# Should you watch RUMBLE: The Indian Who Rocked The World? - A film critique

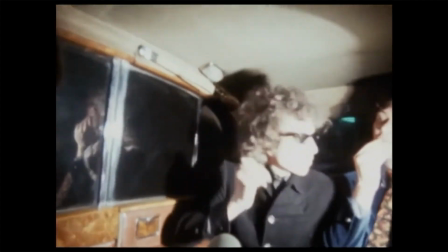It's clear that the filmmakers have done their visual research to support the theme of indigenous musicians' connection to political activism in America.
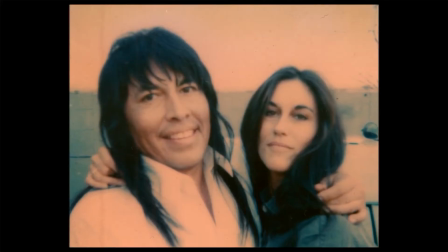The filmmakers are also not afraid to shy away from the tragedies of the music industry by showing the pitfalls in the career of Jesse Edd and his struggles with addiction.
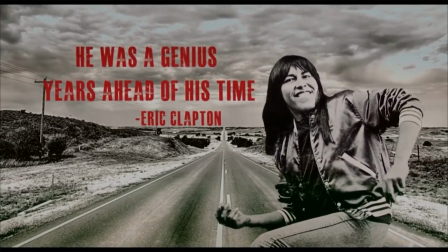A moment that is emotionally underscored by the music and imagery accompanying the content narrative, and it is certainly inspiring despite the tough subject matter.
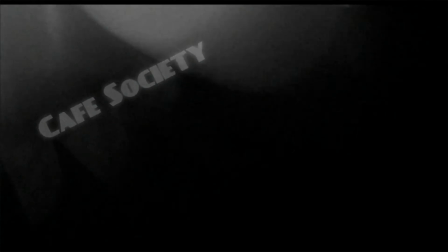A common thread through this film is the theme of indigenous musicians constantly learning from the past generations
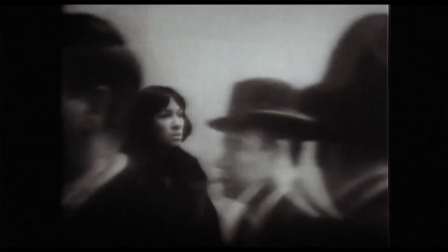and continually inspiring the future generations of musicians to carry on the fight against cultural suppression,
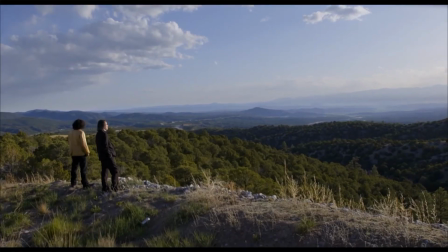a theme which is exemplified by John Trudell and Stevie Salas in the final segment that features Pat Vegas from Redbone,
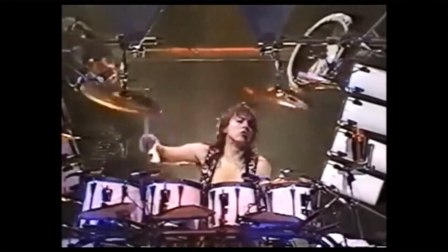Taboo from the Black Eyed Peas, and the heavy metal drummer Randy Castillo. Through the use of archival concert footage and interviews,
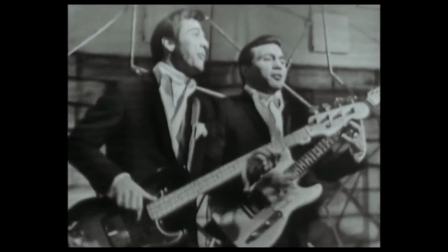the filmmakers are able to show the direct musical connection that indigenous artists have had
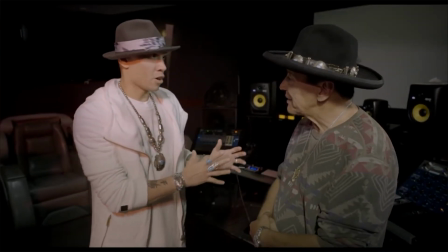on each other by getting Pat Vegas and Taboo together for one interview to discuss their styles,
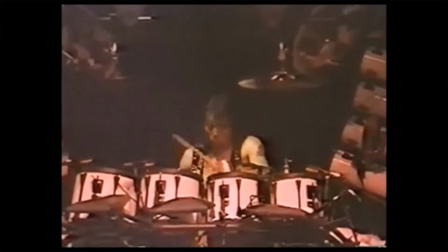as well as by showing the connection that Randy Castillo had as a drummer to the musical drumming style from his home tribe,
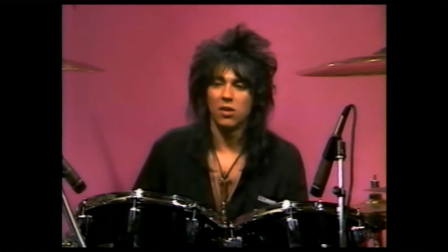and ending with a few words of encouragement from Randy to the next generation of musicians.
Stick with it, you know, and you'll do it if you want it bad enough.
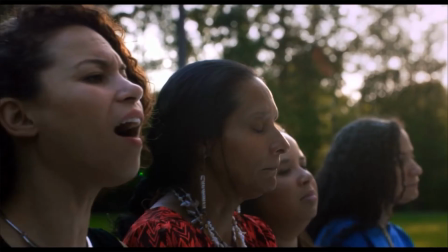Overall, Rumble is a great portrayal of the historic role that Indigenous people have played in the shaping of the music scene in North America.
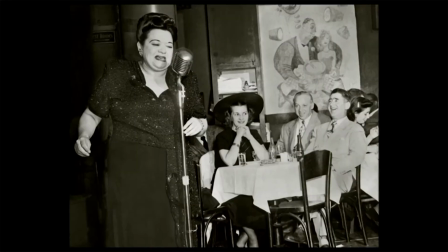Although, the film should not be met with only positive criticism, as it is not without its flaws.
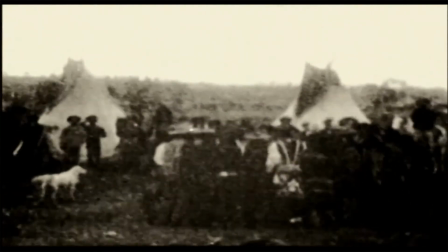One of the biggest issues to address is whether or not the film should be considered as an Indigenous one.
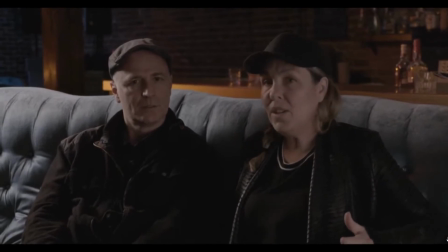Some things to consider is that both the directors, Catherine Bainbridge and Alfonso Murana, seem to have made no claims to indigenous ancestry.
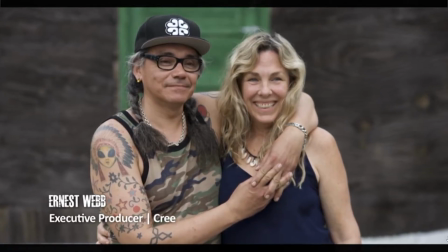The production company Resolution Pictures is owned by one of Rumble's producers, Ernest Webb, who is a Cree filmmaker,
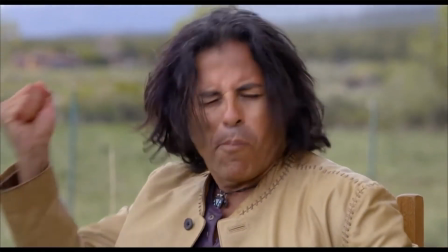and the Apache guitarist Stevie Salas, served as one of the film's executive producers.
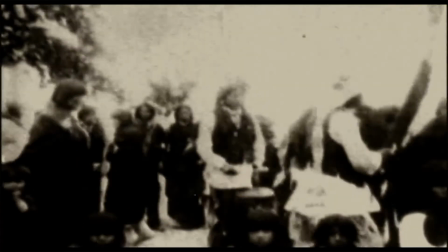Personally, I think the film is an indigenous one, but on one side of the spectrum.
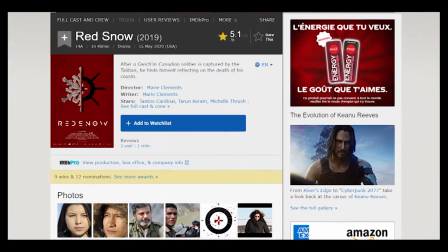Sure it's not as indigenous as some other films that feature entirely native casts and crews, but I feel as though it should be considered as an indigenous film.
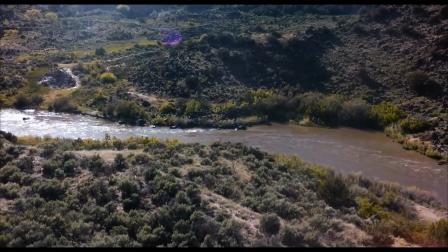While the story was consistently clear throughout the film, I felt as though there were some unnecessary elements added in that could have been left out entirely,
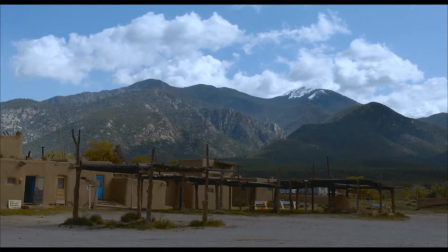such as a few interviews that came across as a little patronizing to an indigenous person.
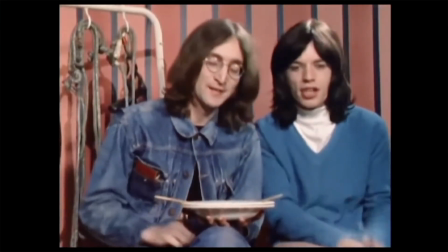It felt as though the filmmakers at times just wanted to constantly show a recognizable white celebrity talking highly of an indigenous musician.
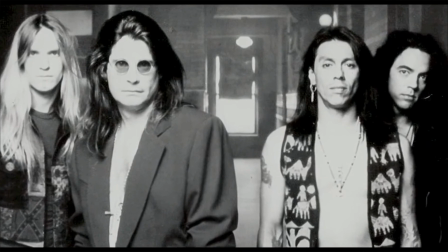While this was most likely done to draw on a larger demographic to the film, for me, it diminished the impact of certain messages that the filmmakers were trying to communicate.
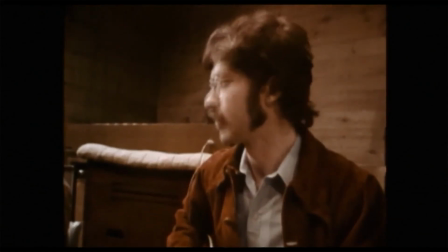Finally, the film very briefly touched on Canadian musicians and instead focused on the United States, and because of this,
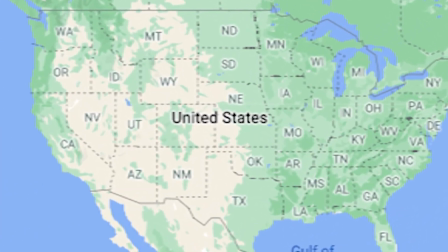I feel as though the film could have just as easily been called The Indians Who Rocked the USA. Despite these minor criticisms of the film, Rumble is certainly an entertaining and educational piece worthy of your time.